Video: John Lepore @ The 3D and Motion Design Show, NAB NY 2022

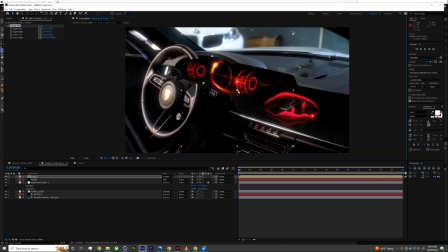40:05 But for right now, I'm just going to kind of corner pin it over here in the general vicinity of my radial tachometer, just to be another element that adds just a little bit extra emphasis to
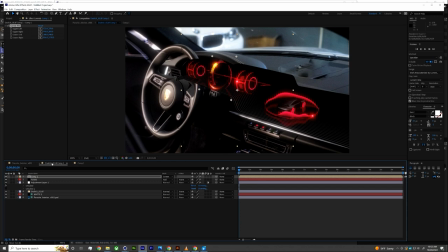40:22 this this space. Now, I'm going to go in here into the pre-comp, and I'm going to... Actually, let's come back out here. What's going to happen if I rotate this? Is it going to get...
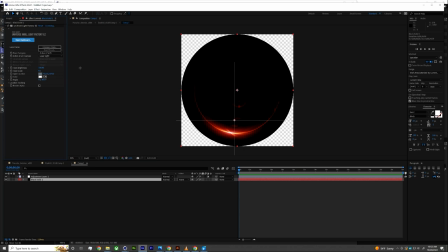40:34 Yeah, it's going to get a little bit jacked up. So I'm going to go in here. I'm going to play with my flare position
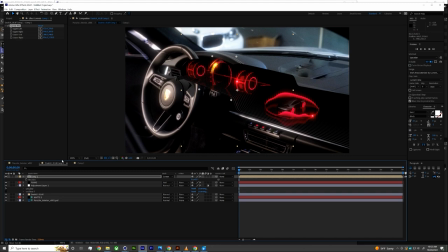40:44 to get it to come a little more up into this zone. And now, to me, that feels pretty cool. I could still finesse my corner pinning just a little more, maybe, to get this into like a slightly more realistic space.
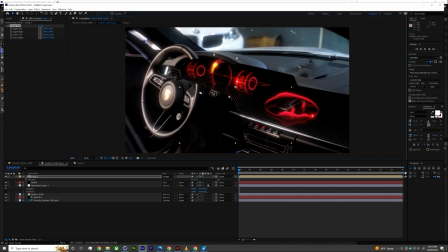40:59 But I like just having this like echoing light sweep that almost feels like it's like jumping out of the instrument cluster. All right, I got one extra trick up my sleeve that will add a
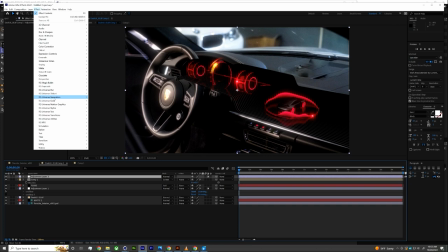41:12 surprisingly large amount of volume to what's been a pretty simple composition so far. The guys at Red Giant introduced me to
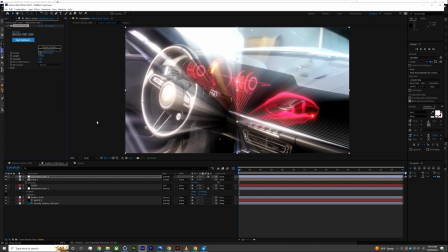41:23 this awesome effect that is within their group of glow effects called point zoom. And what this does, whoa, look at that. That is way too much.
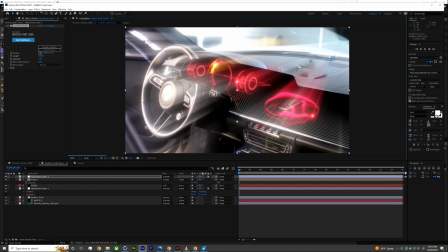41:34 But what point zoom does is it allows me to place a sort of like origin point. Think of it almost like a projector beam that is shining forward into all of these elements.
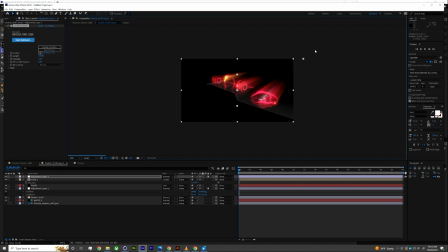41:47 So I'm going to turn off that. There we go. Look at that. Look at how much like immediately that adds so much volume and even enhances like the sensation of like speed and momentum that is really important for this content that I'm creating here.
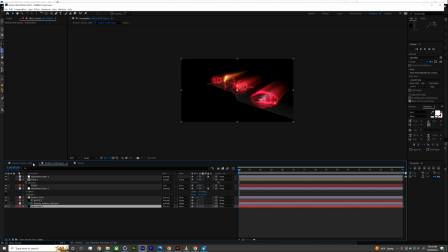42:02 So just to make sure that everything comps through properly, I'm going to put a black solid back behind everything.
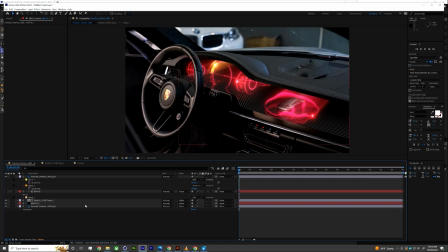42:10 And I'm going to look at this now within the interior of the car. That's feeling pretty good to me.
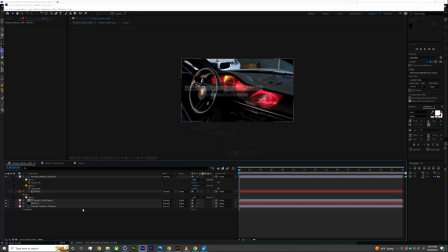42:17 Now, the comp is still a little wonky.
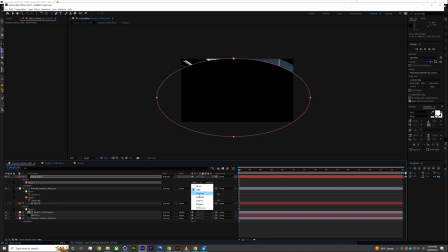42:21 I'm going to do some quick and dirty shortcuts, like just doing like an overly aggressive vignette on everything to
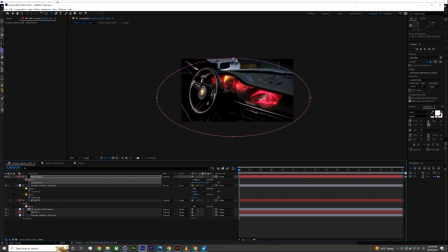42:30 make us a little less distracted by like what we can see coming out through the windshield of the car. I think this would benefit from maybe a little dash of magic bullet,
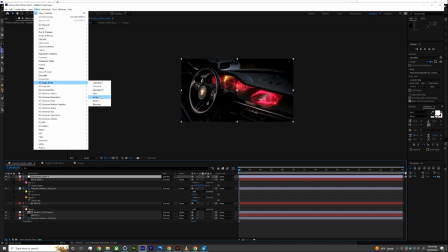42:46 which is like the perfect way of instantly getting a really rich and
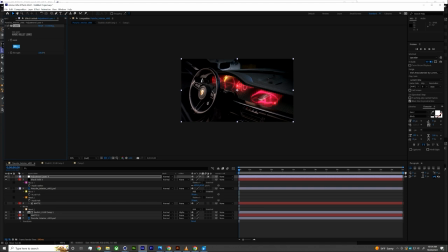42:50 complex color correction pass on whatever it is that you are creating.
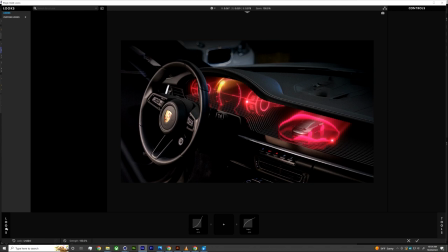42:56 When you do this on top of all of your pieces, my buddy Mike Schaefer used to always describe it as like, oh, it like when you do this properly, this like seals in the juices.
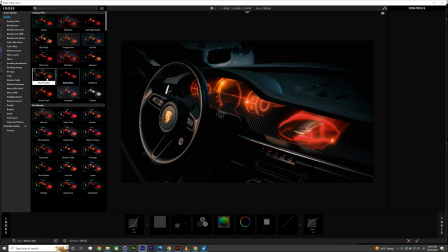43:07 It kind of like blends everything together just a little bit and lets these different artifacts or different qualities of the image and how it's presented almost like leak into each other.
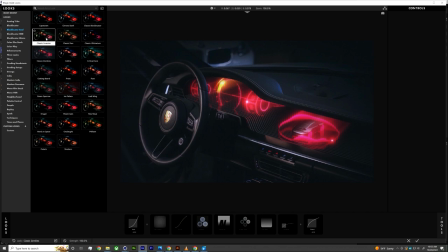43:17 And it automatically like makes your composition feel a little more convincing.
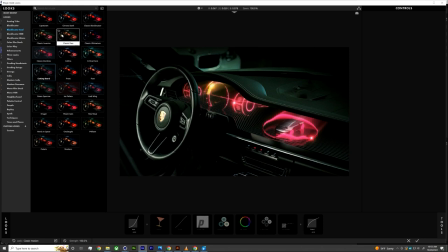43:24 I'm going to go for, I don't know,
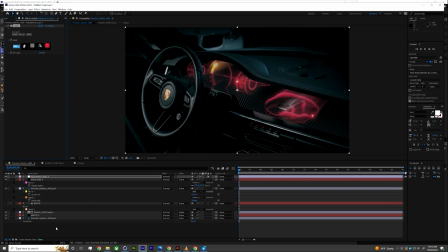43:31 let's try this cutting board look. I like how like weirdly desaturated with all these like laser reds that are coming through. I'm starting to get kind of like a almost like an 80s vibe from this, which to me means that it's time to add another lens flare on top of this.
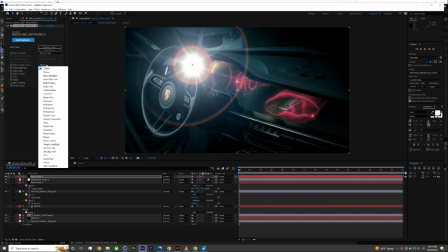43:51 Let's see here. Let's get in here and see what do we have for natural light.
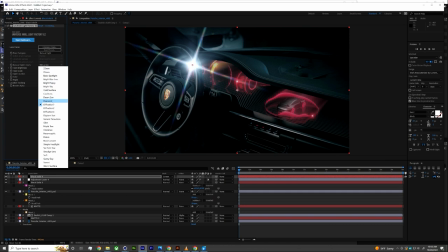43:59 That sounds almost too tasteful. There we go. That's pretty trashy looking.
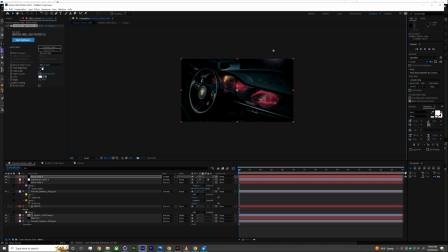44:06 That's wild. This guy. Okay. So we're not going to put this right in the middle of the scene, but like almost as like an out of frame light source.